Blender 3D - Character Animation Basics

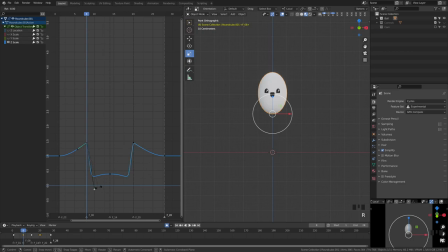(24:49)
And you'll see that now we can grab these handles and move them independently of one another. Unfortunately, we can see it's also screwed up our graph shape. So let's just go ahead and bring that back a bit. So we'll grab that handle, and I'm going to use the G key just to move it. You can also just grab and drag it.
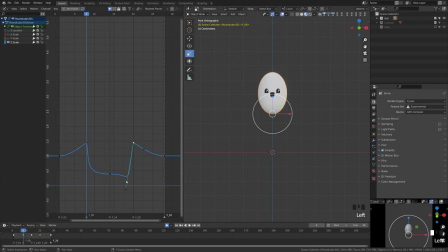(25:06)
So we'll move that up a bit. We'll go over here and we'll grab this handle and move this up a bit. And that should already begin looking more natural. Let's again go to frame 10 and make sure that it's not really fully scaled down until then.
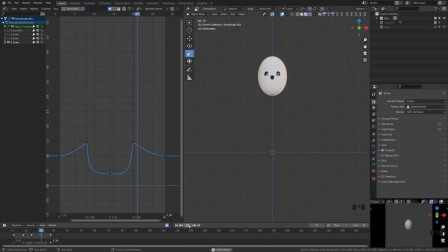(25:20)
Now if we play it back, we can see it's already looking a bit more natural. Now I think we can grab both of these handles here. We can scale those up ever so slightly to make this animation a bit snappier.
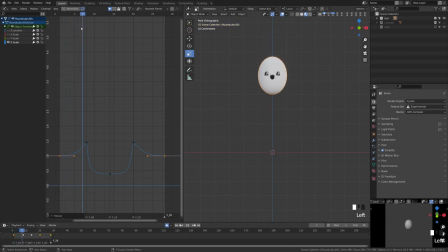(25:34)
So what it's going to do is hold natural up here and then snap into that stretch a little quicker. We can even scale that up a bit more. Let me click out so you can get a good view of my F-curve here.
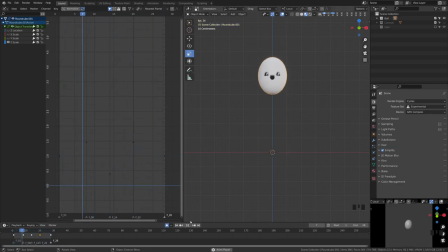(25:48)
So now if we play, we can see that it hits the ground, squishes, and then stretches on its snap up and on its drag down. Now here I can see that the squash is actually coming in too soon.
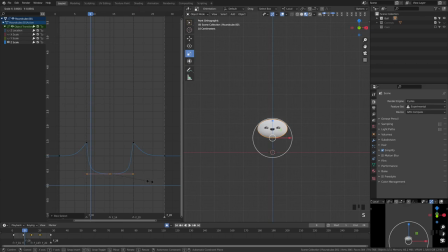(26:03)
So we can go ahead and we can grab this bottom frame and we can scale that in to remedy that a bit. So let's go ahead, hit play, and that feels much more natural. Now it looks great in the front view, but if we come out, we'll see that because we haven't adjusted the other scales yet,
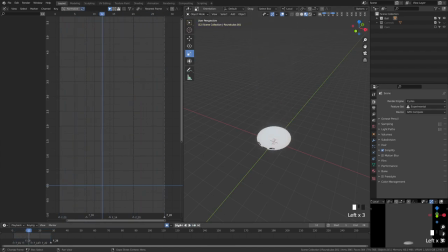(26:22)
that those aren't mashing as naturally. So what we're gonna do is come back into front view. We'll grab our ball, and then we're going to turn on the X and Y scale.
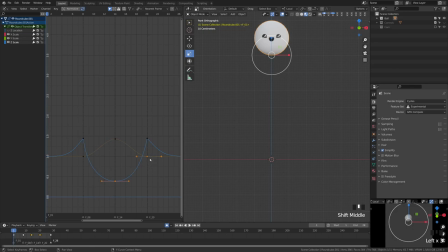(26:33)
And we wanna just make sure that these match a little bit better. So we can grab both of these here, and we can adjust multiple curves at once. So we're gonna hit R, we're going to rotate that there, and we can grab these and rotate that there.
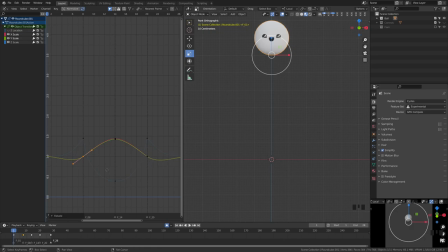(26:50)
And it's okay if there's a little bit of movement here. In this case, that might make it look a little bit more natural. Now, if you don't remember and you're having a hard time following along, remember that I'm just grabbing everything and pressing S to scale, and that's how I'm doing that. So let's go ahead and leave the curve right around there and see how that looks. That looks pretty natural.
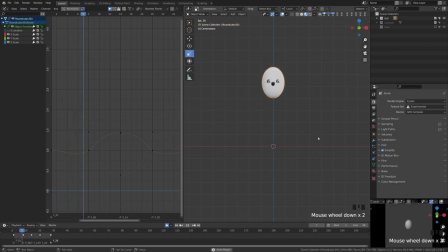(27:10)
And with that, we have our first ball bounce.